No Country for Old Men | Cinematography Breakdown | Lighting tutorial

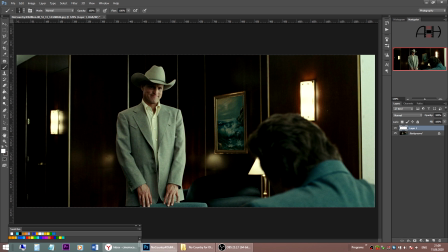(4:06)
Alright, switching to over the shoulder with Carson staying, and here's where we start seeing this side light effect. So imagine a person staying in the shot like this
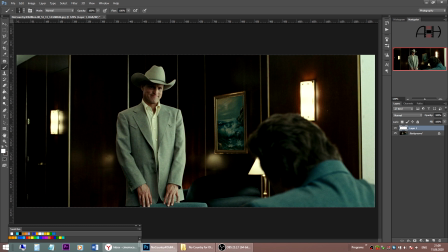(4:23)
actor in front of the giant window that is behind the camera now. Guess what? He would have been completely front lit, completely flat, as the light comes from all this giant surface in front of him.
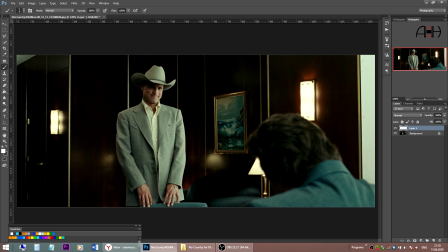(4:38)
Instead, what we see here? Contrast on his face. The light comes only from one side. So what to do to achieve this? You might want to block part of the window that is frame left with black cloth, black duvetine,
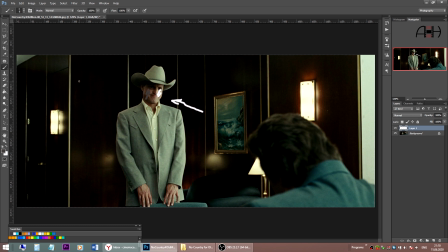(5:00)
and place a couple of floppies. I'm painting it not black, but they're black, couple of black floppies on the left side of the shot.
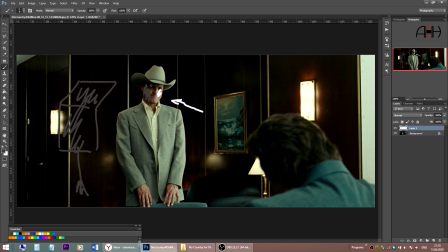(5:15)
That will help provide more contrast on his fill side, so soaking up the reflected light and making it a bit dark on his fill side.
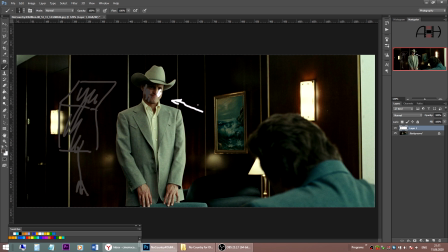(5:31)
The goal here is to fight the flat front light, transforming it to more interesting side light like we have here. This also has some effect on the gentleman, on the foreground, on his back, and in situations like this,
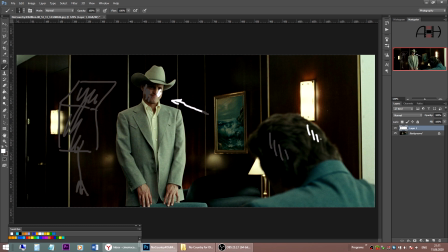(5:49)
you will have much more level on the gentleman sitting on the foreground than the level on the Carson, because the gentleman here sitting much closer to the light source, to the window, and for his back not shining too much, you might want to place
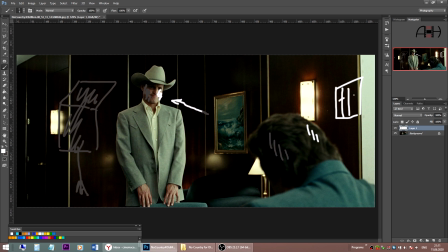(6:08)
some nets on the light way between the window and his back.
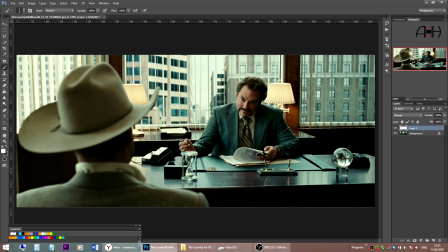(6:15)
Now Carson sits down, and with this over the shoulder on the banker, let's call him banker, we see the exact same effect, side lighting.
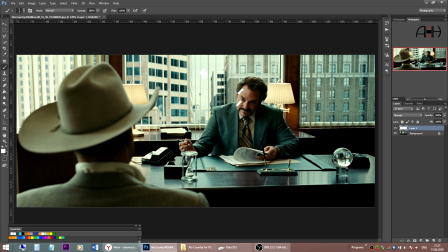(6:27)
Look at the light level behind this giant window. Look at the level of the sky and level on the buildings. For me, it's now most certain that it's a studio build, because it's so low, the level is so outside is so low,
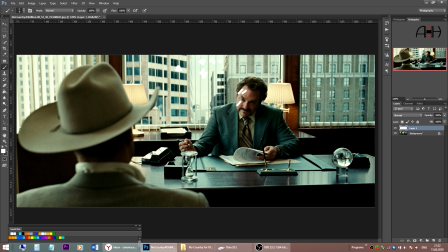(6:43)
it doesn't compete with the key level on this person. To do this on the real location, you need to pump so much level into the room to balance the inside and outside exposure.
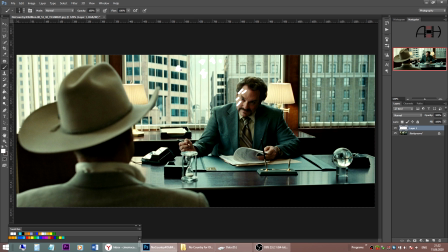(7:00)
That becomes quite expensive, not to mention this is not first floor. But with a trance light in the studio, you just light the trance light,
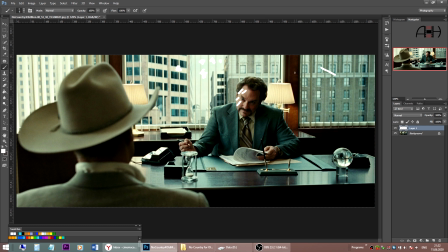(7:12)
this trance light outside this fake window in the studio wall. You are in full control over its level, and thus you are in full control of the level you need for the key light for this person. Okay, for this guy with the window behind his back,
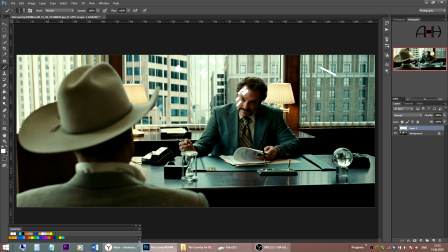(7:32)
you need to place a light source in the room. So some light source from frame left, soft light source, giving key light to him. And for this particular shot with dark wood everywhere in shot,
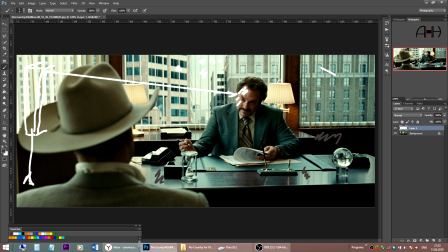(7:51)
you might not even need a neck fill from the right side. This is the amount of contrast, the amount of level you will have in the room from the ambient light. So this is the amount of contrast you naturally have in this room. And practical on the table behind.
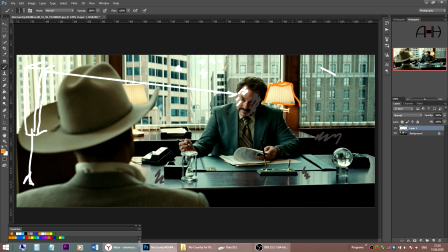(8:10)
It's not super warm, but quite desaturated.
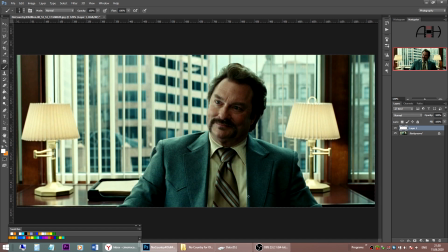(8:16)
Now let's take a look at a tighter shot for the same person. And all the tighter shots and close-ups for this person are ready to shoot if you have previous lighting setup in place.
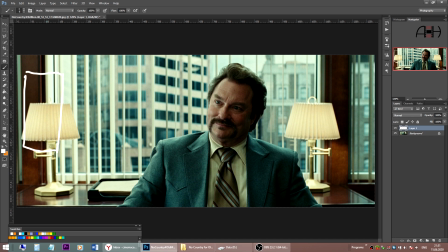(8:32)
So we have this big soft source as his key light coming from frame left. And notice how this soft key light creates and gives these nice highlights in his eyes.
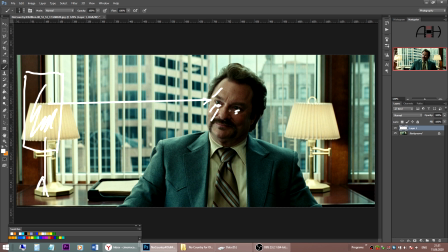(8:51)
So these little sparkles of light, the reflections of this big soft source. So you may need to slightly tweak the position of the key light. So you have to probably move it back and forth and to the sides a bit
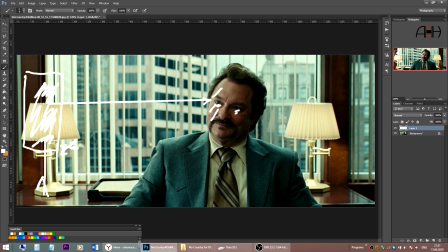(9:07)
to catch these reflections in the eyes. It takes minutes, but it adds a lot to this shot.
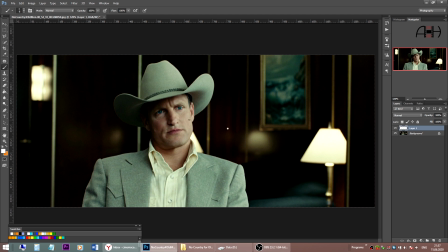(9:19)
Single on Carson now, and side light again. The same principles we saw on medium shot. So we block all the light coming from frame left with black material, black duvetine, floppies,
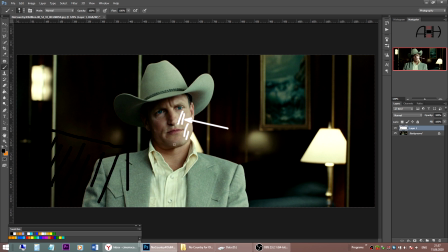(9:36)
place some neck fill if you need more contrast, and you have a person sitting in front of the giant window, but side lit, nicely. Let's also mention the wardrobe.
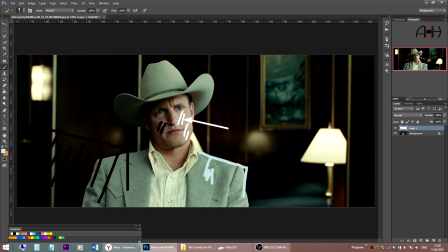(9:50)
We have actor wearing bright costume against a darker background, so no need to worry about separation because it's already there. No need to worry about backlight. And to spice up the background,
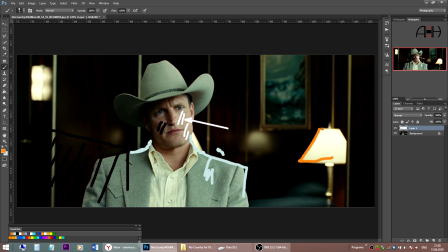(10:08)
so Roger Deakins set these practical lights on both sides of the shot, dimmed down and quite desaturated in color, just giving some nice light spots in the background.
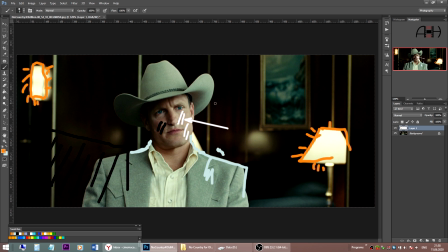(10:27)
And the rest of the scene is played on over the shoulders and singles like this. And I think it's a nice example of controlling the light, come into the shot, make shot interesting and retain a lot of contrast.
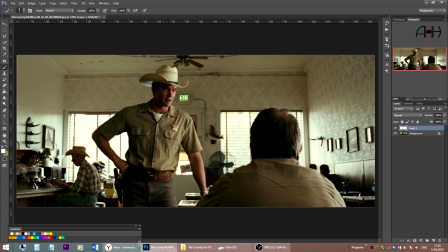(10:43)
But why not looking at one more? And here we are, the sheriff having a conversation with his workmate. All the action is parallel to big windows on the background,
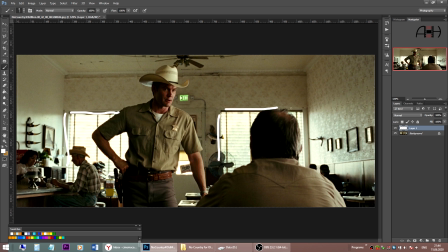(10:59)
these two big windows, and the camera is perpendicular. So there is a wall, frame right, here, and these two big windows behind are supposedly the only light sources in this shot. In the real world,
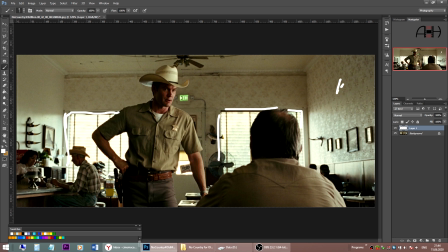(11:16)
we would have this policeman staying in shot completely backlit by these two big windows. But we need to see his face. So we place his key light,
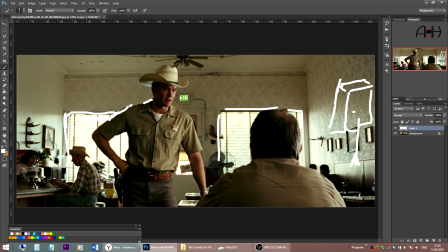(11:33)
softbox presumably, or some soft source, from frame right, giving a key light to his face. And now he is magically side lit. Notice that Sir Roger keeps these light quite sidey,
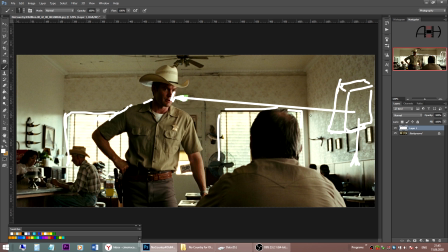(11:50)
so it's placed somewhere around maybe 4 o'clock, and it gives a lot of contrast to his face. So we are given an impression that this light comes from this right window.
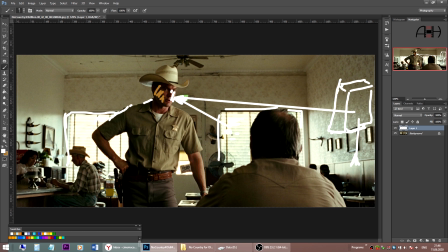(12:04)
The highlights on the windows are not blown out. We still see some details outside, and this adds additional layer of depth.